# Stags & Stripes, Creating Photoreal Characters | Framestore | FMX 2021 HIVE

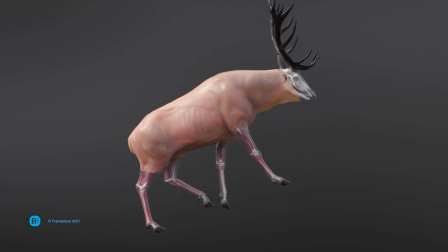[33:41]
For this Stag project, we created a brand new muscle setup. So before that, we used infinite elements over for our creatures, but then we wanted to try Vellum on it for the first time.
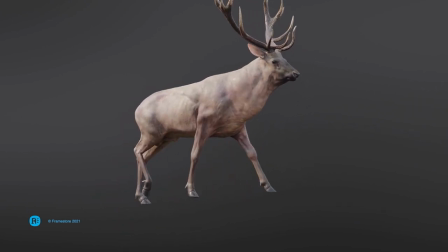[33:53]
And Vellum worked really well, especially because it's way faster.
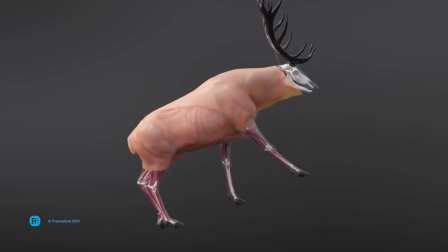[33:58]
Our muscle setup has some stages, being bones the first one, and then a muscle scene, an inner rope, a fascia simulation, and finally a skin simulation.
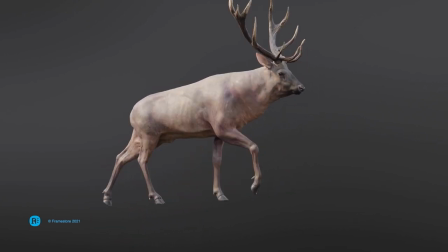[34:09]
The bone stage is simply to import the alembic animation,
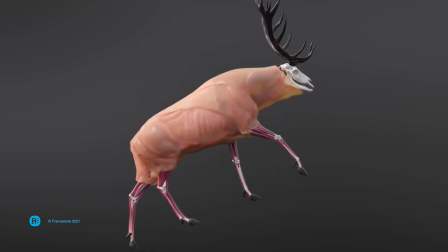[34:14]
and then it does some checkups and correctives to avoid bones being stretched or being deformed in an unrealistic way.
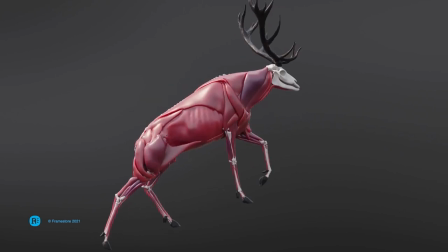[34:22]
The muscle setup, all muscles are imported and simulated at the same time.
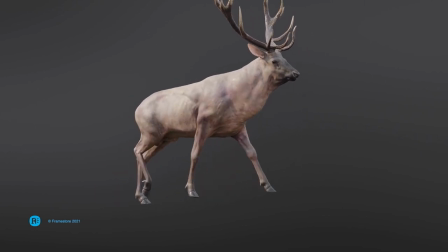[34:27]
The muscles were hand sculpted, and they are correctly positioned and attached on Houdini. The inner rope and fascia simulation were super important for the skin sliding effect that the stag has,
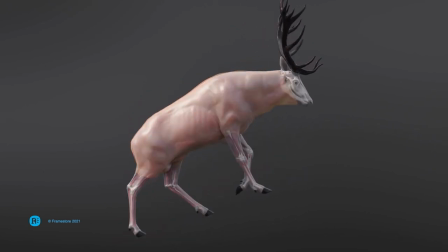[34:41]
and it also adds this fat simulation on top to help create a bit more bouncing and realism.
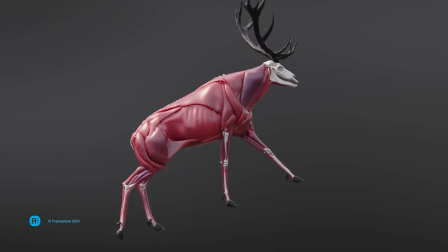[34:48]
The last stage is the skin deformation, so it runs on top of everything else,
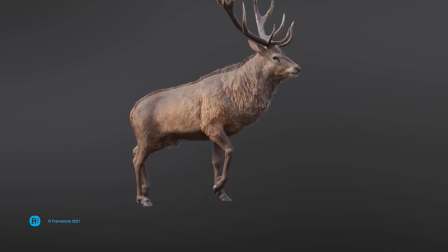[34:54]
and it helped create some fine details and another layer of skin sliding and some wrinkles.
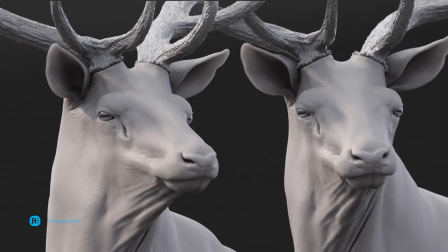[35:02]
For the close-up shots, we used an extra simulation on the face.
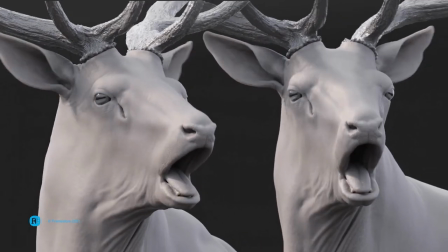[35:08]
This was to create these organic movements around mouth and cheeks and around the ears.
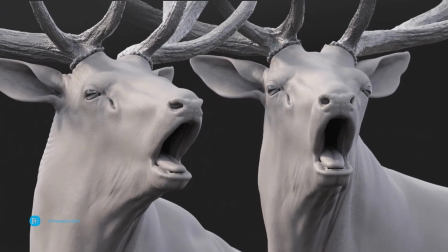[35:15]
So this creates those fine wrinkles and those subtle movements helps put the next level of detail for the close-up.
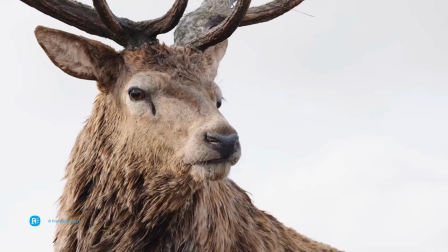[35:24]
You can see our little stag look with everything attached on it and on a movement on this heavy wind.
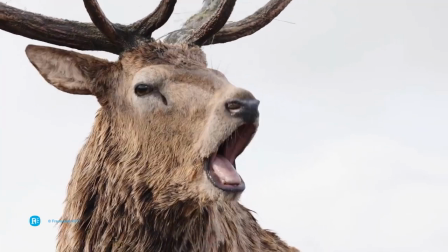[35:31]
This is a creature I'm very proud of be part of the team, and everyone was simply amazing in it.
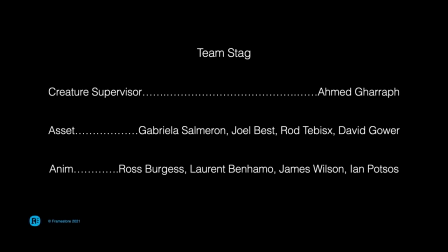[35:38]
Thanks, Gabriella. As you can see from this credits list here, we had an incredibly small team of artists working on this asset. With myself supervising all aspects of the stag, alongside with Gabriella and three other artists working on this asset,
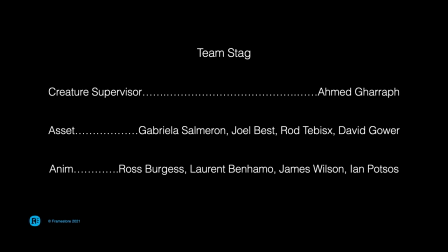[35:54]
you know, creating the groom, modeling, texturing, look dev, rigging CFX, and so on. And we also had just four animators working across the 13 shots which played out in this episode.
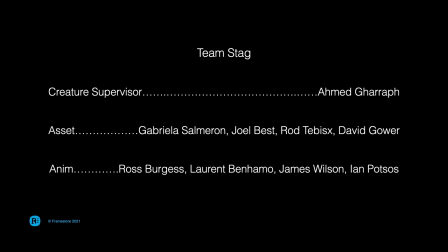[36:08]
As a team, it was absolutely a work of passion, and I think it shows in the end result, and everyone is extremely proud of the work that we did for this.
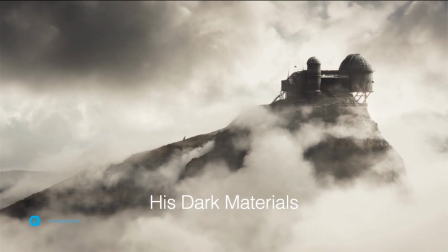[36:21]
So next up is His Dark Materials.
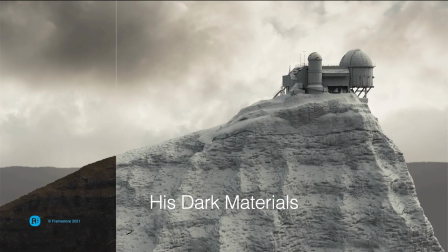[36:24]
Last year, we worked on this show alongside our colleagues in the film team across both the London and the Montreal offices.
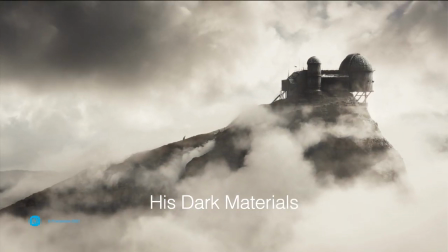[36:32]
My department worked on about 50 shots across 3 of the episodes in season 2.
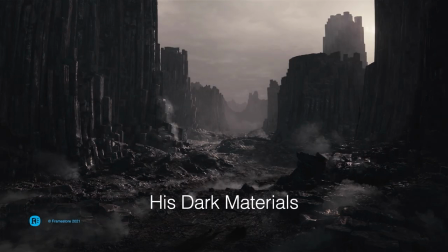[36:38]
And as you can see from these breakdowns here, the work that we delivered ranged from creating full CG environments to
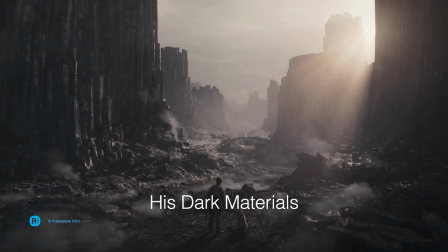[36:46]
extending live action sets and props, as well as creating lots of magical type effects and simulations.
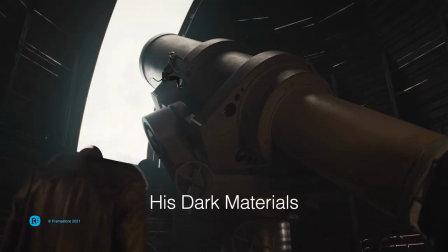[36:54]
We also had a great opportunity to create one of the many wonderful creatures that feature in this show.
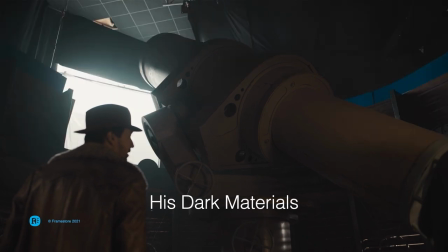[37:02]
And the creature that we were tasked with creating was a ringtail lemur. And here she is.
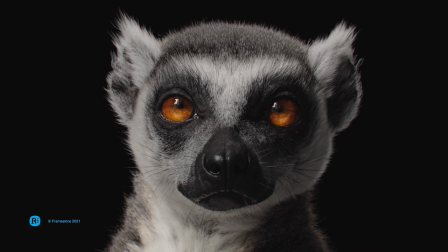[37:09]
Even though our lemur didn't play a particularly starring role within the series, we knew that she was going to be sharing the screen with one of the other hero characters who'd already been developed and established in season 1 of the show.
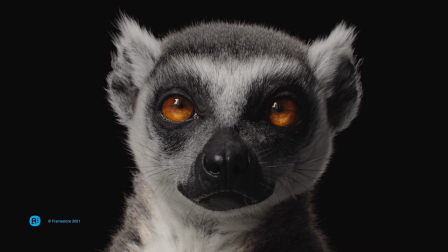[37:24]
And because the standard and the quality of the creatures that was already set from season 1 and obviously going into season 2, it was such a high standard that we knew that our asset had to at least match that same high level of work.
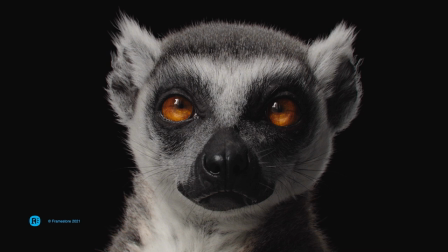[37:40]
The demons, as they're called in the story, they have their own characters and personalities. They're not just regular animals.